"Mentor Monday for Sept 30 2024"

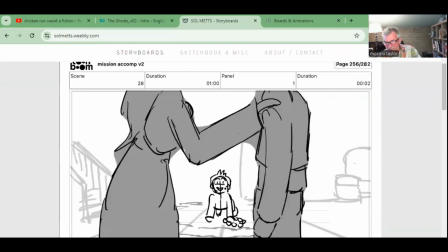[16:30]
Love that. And this is great.
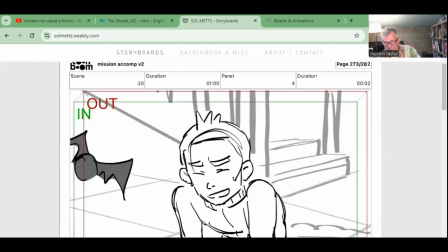[16:36]
And off they go to talk about their sadness, which is cool. And then bats.
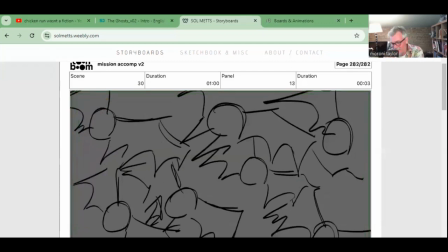[16:42]
All right. Hey, nice job. So I love this. Just pay attention to some of your staging and your really nice drawings. And also, your construction lines sometimes get in the way of the drawing. Just go back and erase some of those. This makes the drawing a little bit clearer. But overall, awesome, dude. Okay, last on this round is Uzo. I took a look at your board. Let's go to the website. Nice drawings, nice compositions.
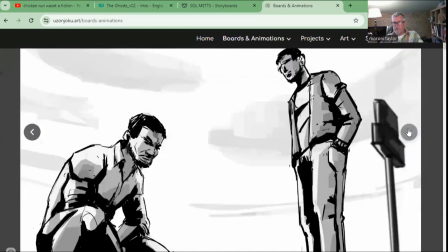[17:12]
My biggest note would be these are just like beat boards. They don't really show your range as a board artist.
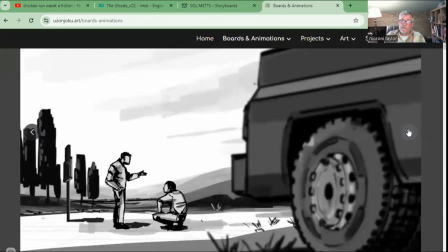[17:19]
So if you're using this to get a job as a storyboard artist, they're not really showing your range. It's just showing that you could do some nice drawings. Let's take a few of these and show you what you could do with them.
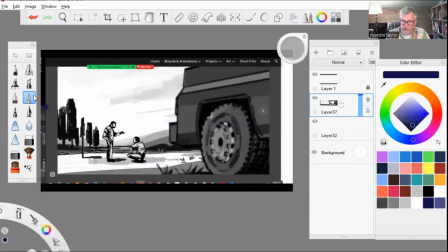[17:32]
All right, so this is good. You have a clear focus of your drawing, these two guys. You could strengthen that a little bit more by take this and really,
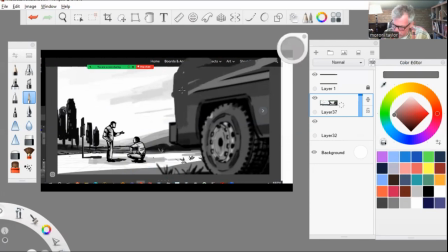[17:46]
let's put the car here. And now it's more perspective pointing at the guy right there. Okay. And we probably want to
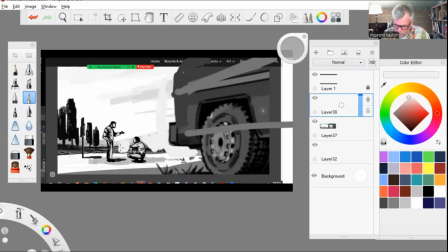[18:00]
just put a little bit of airspace here. And I can bring that pass it down. So that makes these guys pop a little bit. And I would even like bang out those trees right there. And this one here, make it a little bit taller. So now we have those lines that point to the guy.
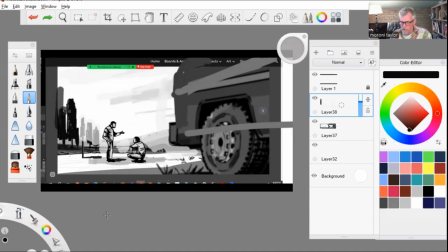[18:19]
Okay. Good drawing. Okay.
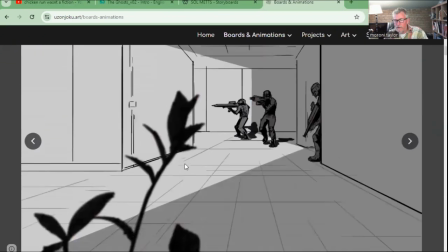[18:24]
Next, let's see. Same thing on all these. All right. See, nice drawings, but they're just beat boards.
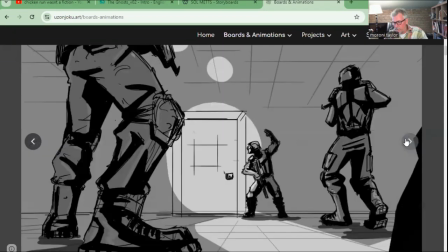[18:31]
They're not really showing what you can do as a board artist. Just like you could put closer to camera here.
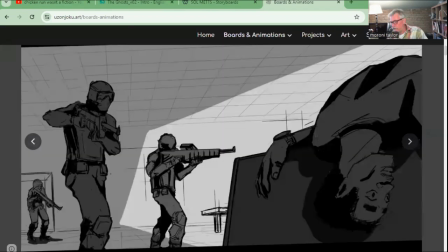[18:38]
Boom, the thing blows up. They come in, there's somebody dead. Everybody's dead.
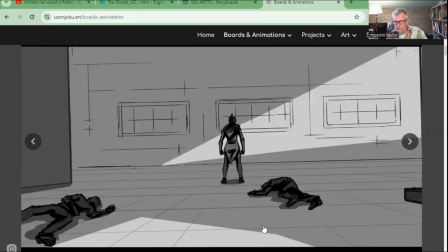[18:46]
And there's the cause of the death is this person here. That's cool.
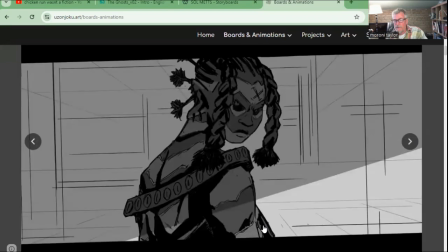[18:53]
Wait. Oh, she's facing backwards and then she turns to them. I'm going to kill you too.
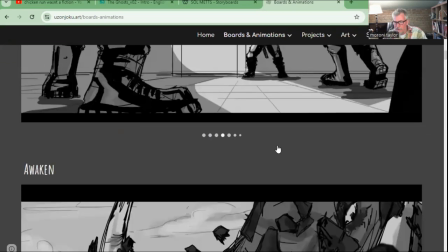[18:58]
Awesome. Okay. Next. Oh, this one was cool.
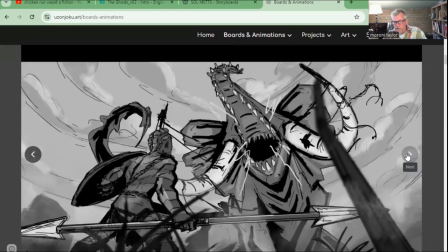[19:04]
You have like the toothy elephant. That was awesome. Comes out of the ground.
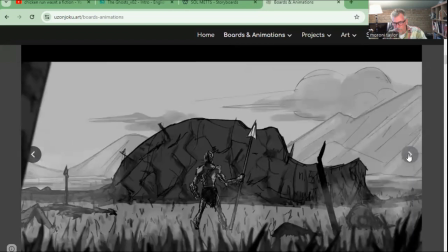[19:10]
Okay, so the start of it is here. He sees a dead elephant.
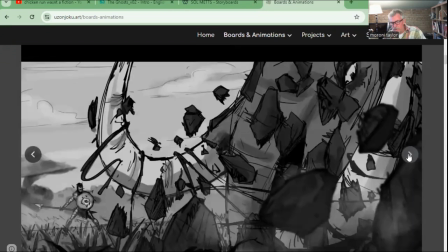[19:15]
Its eye is opening and then it comes up out of the ground.
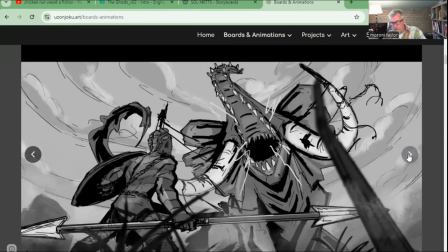Okay, let me show you a couple things you can do on this drawing. It's pretty dramatic and pretty cool.
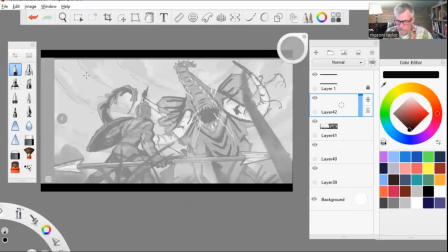[19:31]
Want to show you just how to add a little bit more depth to this, which you do have quite a bit of depth.
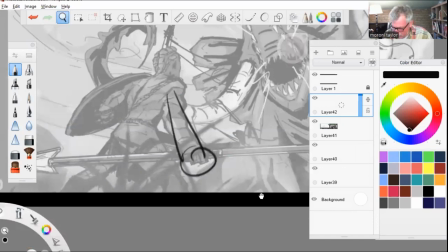[19:36]
So this hand here, right? Now let's put this sphere here.
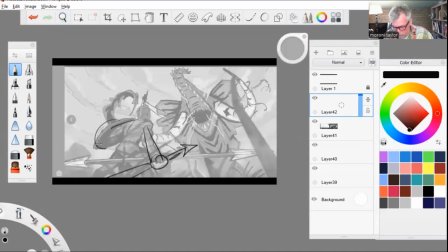[19:43]
Okay, there we go. His shield over here, that's cool. And now this tusk, let's make it bigger. this one off screen. I'd get rid of this blade of grass here, and here you have
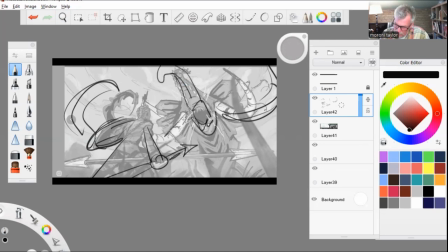[20:03]
the elephant mouth. It's gonna bite the guy. He's starting to get up. So we're replacing this thing here with the leg.
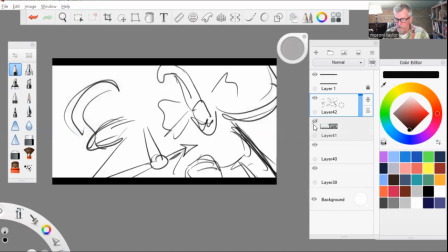[20:15]
And this is the front leg, like he's starting to stand up. So, well, okay, we need to draw in there because I didn't fully render mine.
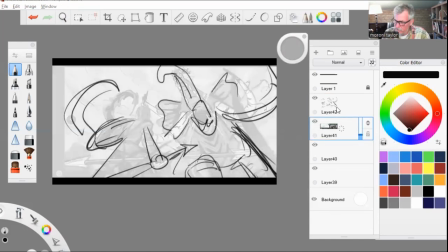[20:22]
But here's our dude. Now see how we've got this trunk, this tusk, this ear all leading to our focal point, which is the guy. Now he's got a spear pointing back at the elephant and his shield also leading to the elephant's mouth.